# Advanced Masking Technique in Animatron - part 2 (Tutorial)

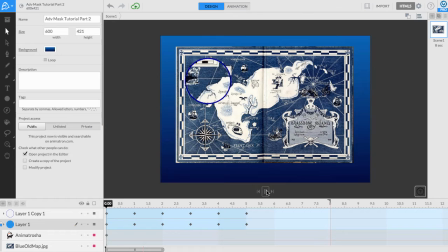0:07 Hello, I'm Melissa, and today we will be using masks to create a magnifying glass effect over a map.
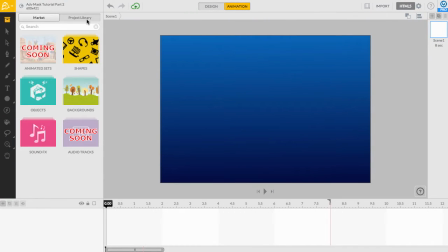0:22 I have this map that I imported from my computer. We'll drag it onto the canvas where it will act as the background.
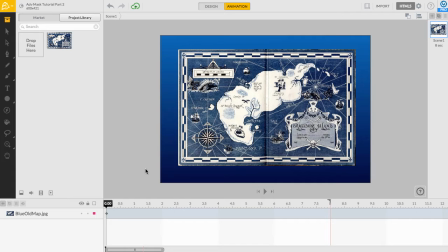0:29 I want to create the impression of a round magnifying glass that will help me see small details on the map.
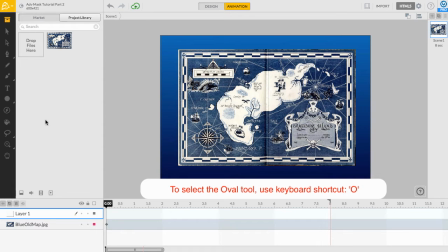0:36 I will start by making a new layer and using the oval tool to draw a lens.
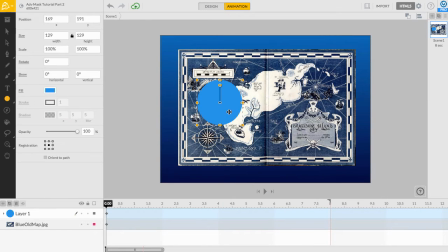0:44 Using the lens as our mask layer will display the magnified image as it moves around. Now I'm going to drag a second map onto the canvas to use as the magnified image.
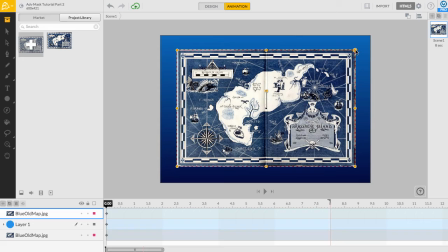0:56 I'll make the second map larger to mimic the magnifying effect since it will be shown through the lens.
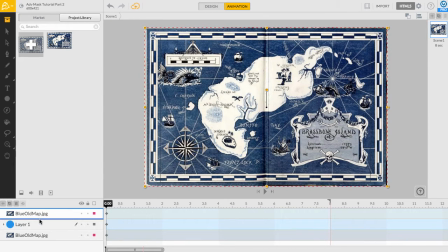1:05 Then, I'll move the second map layer under the lenses layer and mask it.
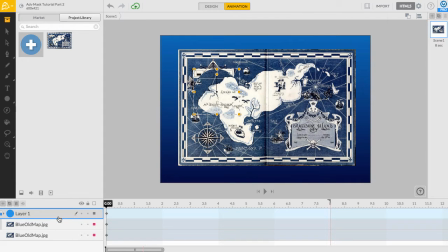1:10 This means that the masked layer, the magnified map, will only be revealed when the lens passes over it.
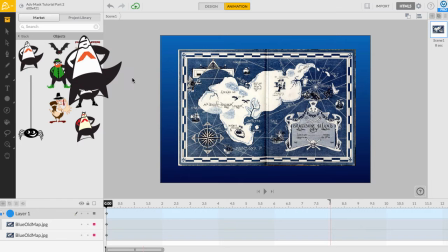1:17 Let's add a new layer for the animatron hero and place him on the island so our magnifying glass has something to search for.
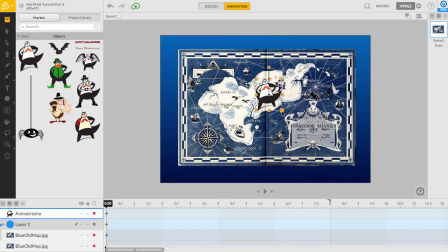Then, drag our new hero layer under the masked layer so he won't be revealed until the magnifying glass passes over him.
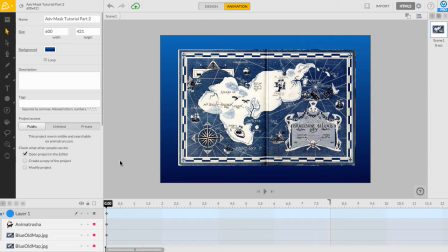1:38 Now, let's create the animation. As you can see, the background map appears to be magnified while the lens travels around it, because the larger map is only revealed through the mask.
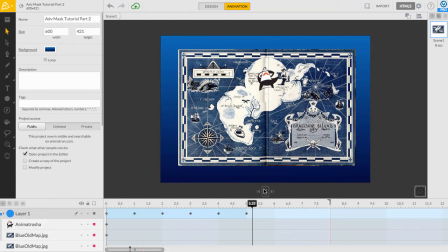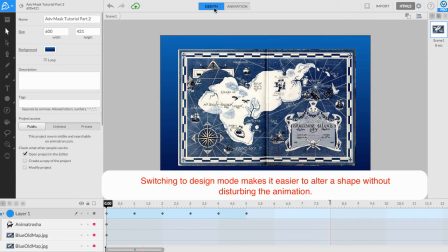2:03 It's really hard to see the magnifying glass. So let's make a duplicate circle to give the appearance of an outline.
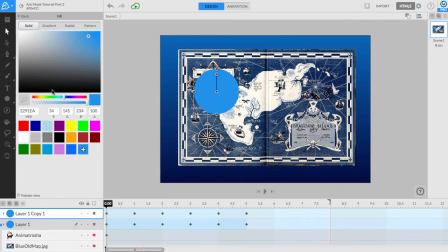2:16 I'll remove the fill color so it will appear to be clear like glass.
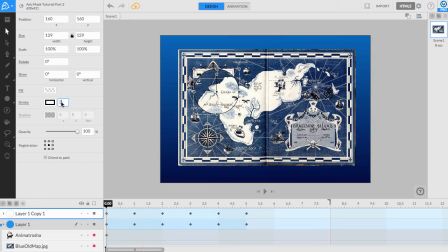2:22 Then, I'll reveal its stroke and the parameters to be used as the outline of the lens. Now it looks like we have a real magnifying glass. Very nice. Let's play through our project and see how it works out.
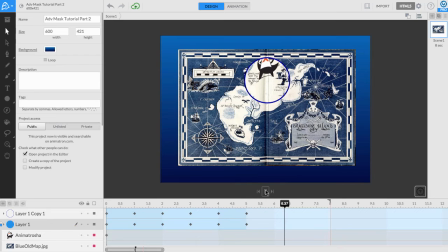2:37 There, we have it! A magnifying glass, traveling around an ancient pirate map, discovering the animatron hero bouncing on an island.